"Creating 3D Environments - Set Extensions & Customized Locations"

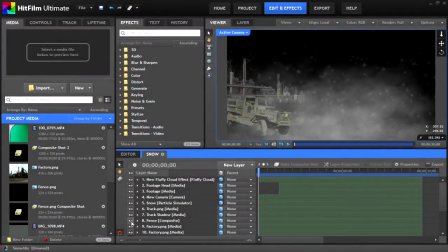[0:00]
Hey everybody, on this episode of VFX Studio, we're going to be making some custom 3D environments.
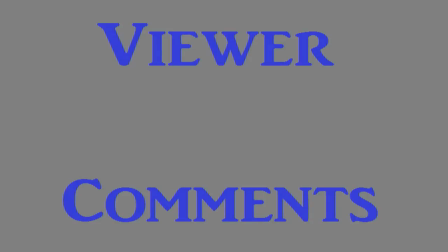[0:14]
Before we get into the effect, I'd like to acknowledge a comment that was made on my previous video of weather effects.
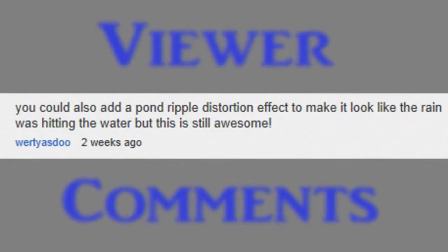[0:19]
The comment was made by Wordy Is Due, and he said, "You could also add a pond ripple distortion effect to make it look like the rain was hitting the water."
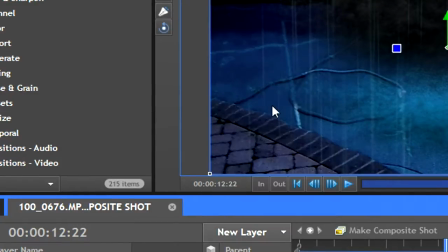[0:26]
I did try this when I was making the effect, but as you can see here,
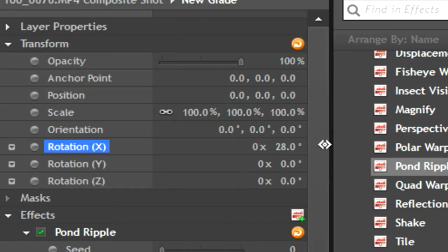[0:30]
after adding a new grade and dropping the pond ripple effect into it, the ripples are not affected by the 3D movement of the grade.
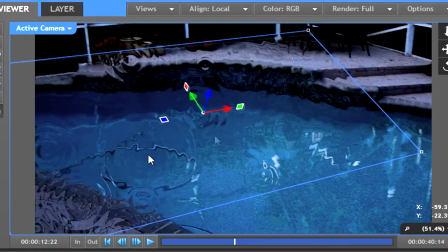[0:36]
Hopefully this effect will be later updated to accept 3D. And now, here's today's effect.
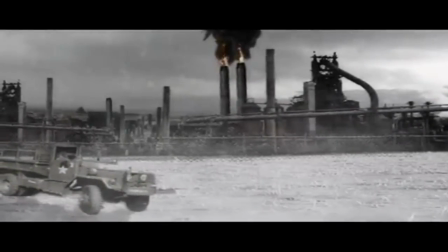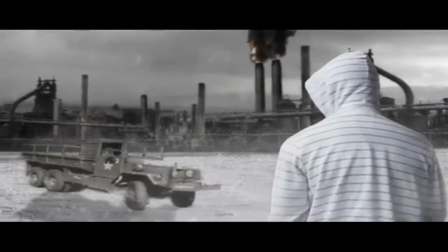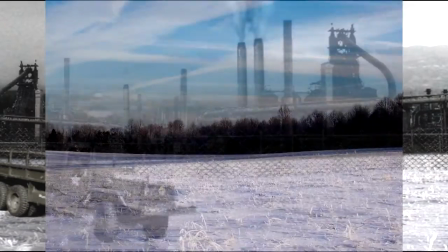[0:51]
The background for that shot was created by using four different images and compositing them together in 3D space.
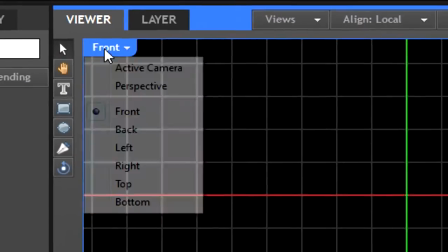[0:59]
To do this, first explore the different camera perspectives that HitFilm offers. Active camera is what your audience will see.
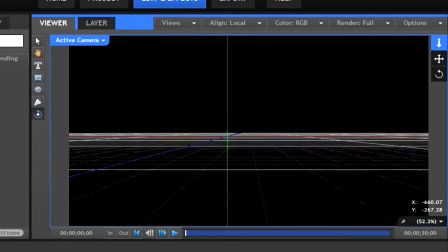[1:05]
Perspective allows you to see where the camera is and how it is moving. The up and down arrows move your camera closer and farther from your subject.
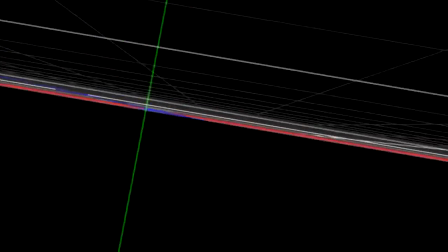[1:11]
The crossed arrows move it in all four directions, and the arrow circle rotates the camera view. The orbit camera tool can be used to move around in space.
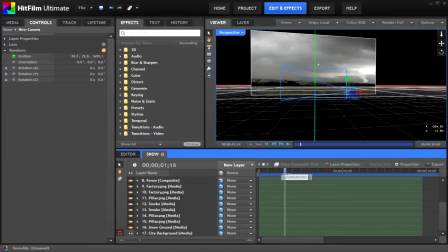[1:18]
I keyframe the camera's transform properties to move horizontally. Drop in your background picture and switch it to 3D.
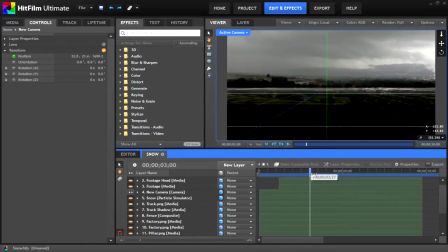[1:24]
As you can see, the active camera acts like a real one when moving and looking at an asset. If we go back to the active camera setting, we can see the result.
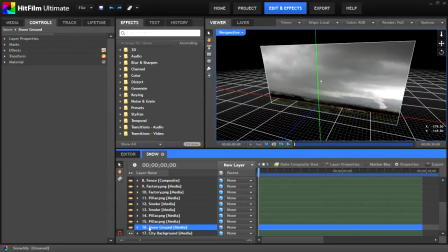[1:31]
Next, I put the snowy ground and move it using the blue arrow. Next come the two factory images.
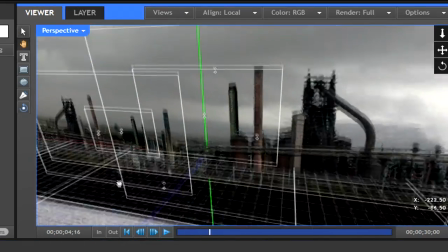[1:36]
Remember that for each element, you have to turn on the 3D and move it closer to the camera using the Z axis.
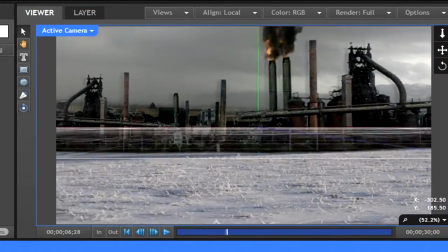[1:42]
Two videos of smoke were added above the pillars so that it gives the illusion that the background does have moving parts.
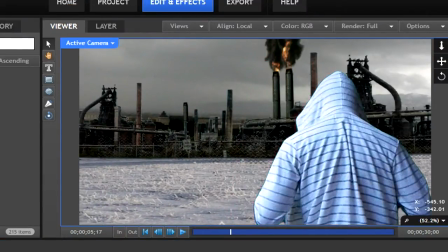[1:47]
Now for the custom touch, I added myself on the green screen. In the 3D space, this video was closest to the camera.
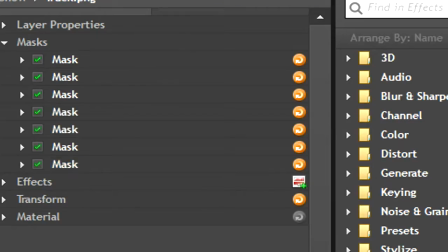[1:52]
Here is the full 3D rotation of the scene. Now the truck has a bunch of masks and everything around the windows and all around it so that it's just the truck.
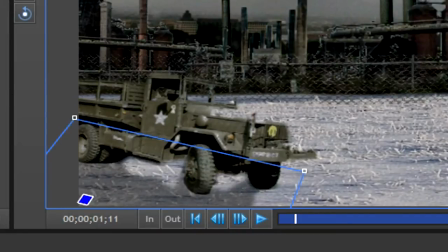[2:02]
Move it closer to the camera, but not as close as the green screen asset. Duplicate that layer, then rotate it and flip it so that it's in the position of a shadow.
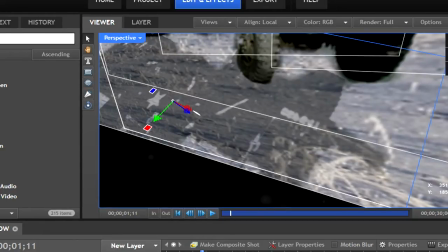[2:09]
Add a brightness and contrast and blur effect. Turn the blur to 2 or 3, and then darken the image using the brightness and contrast. Turn the brightness and contrast all the way down until the image is completely black. Now drop the opacity.
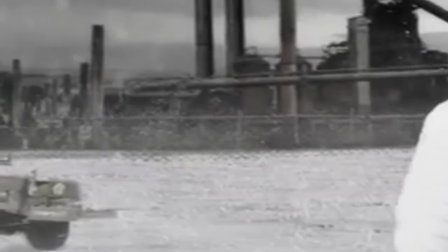[2:21]
I also added a fog and snow effect to give the feeling of atmosphere. This is a picture of the background that you just saw.
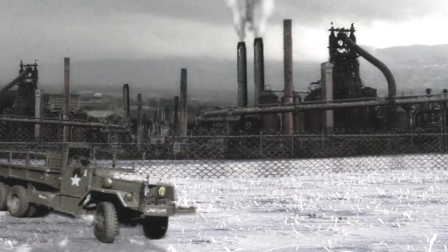[2:27]
There is no 3D in here, this is just a picture. I'm going to put it behind my green screen asset so that you can see the difference between a picture background and an actual 3D background.
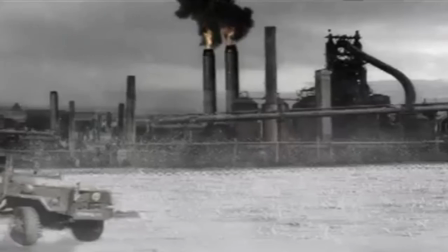[2:37]
Obviously, the picture has less depth and less realism than the actual 3D environment.
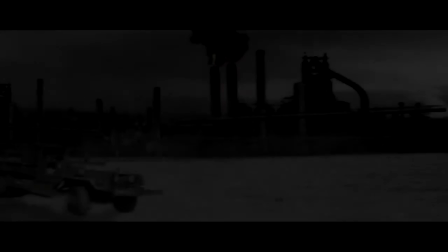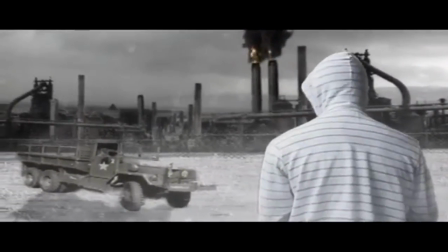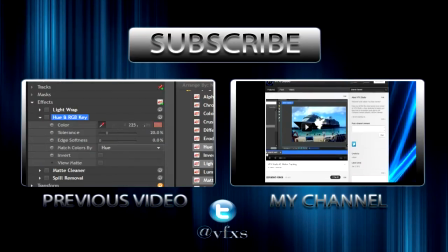[2:53]
Thanks a lot for watching, guys. If you enjoyed this tutorial, please leave a like rating below and consider subscribing to receive the latest updates.
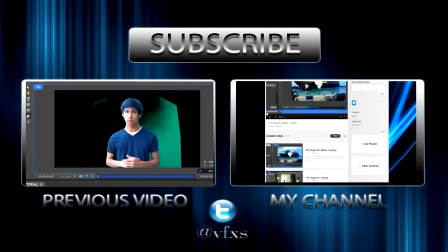[2:59]
If you have suggestions for new effects or any questions, feel free to leave a comment below. Anyways, guys, thanks a lot for watching.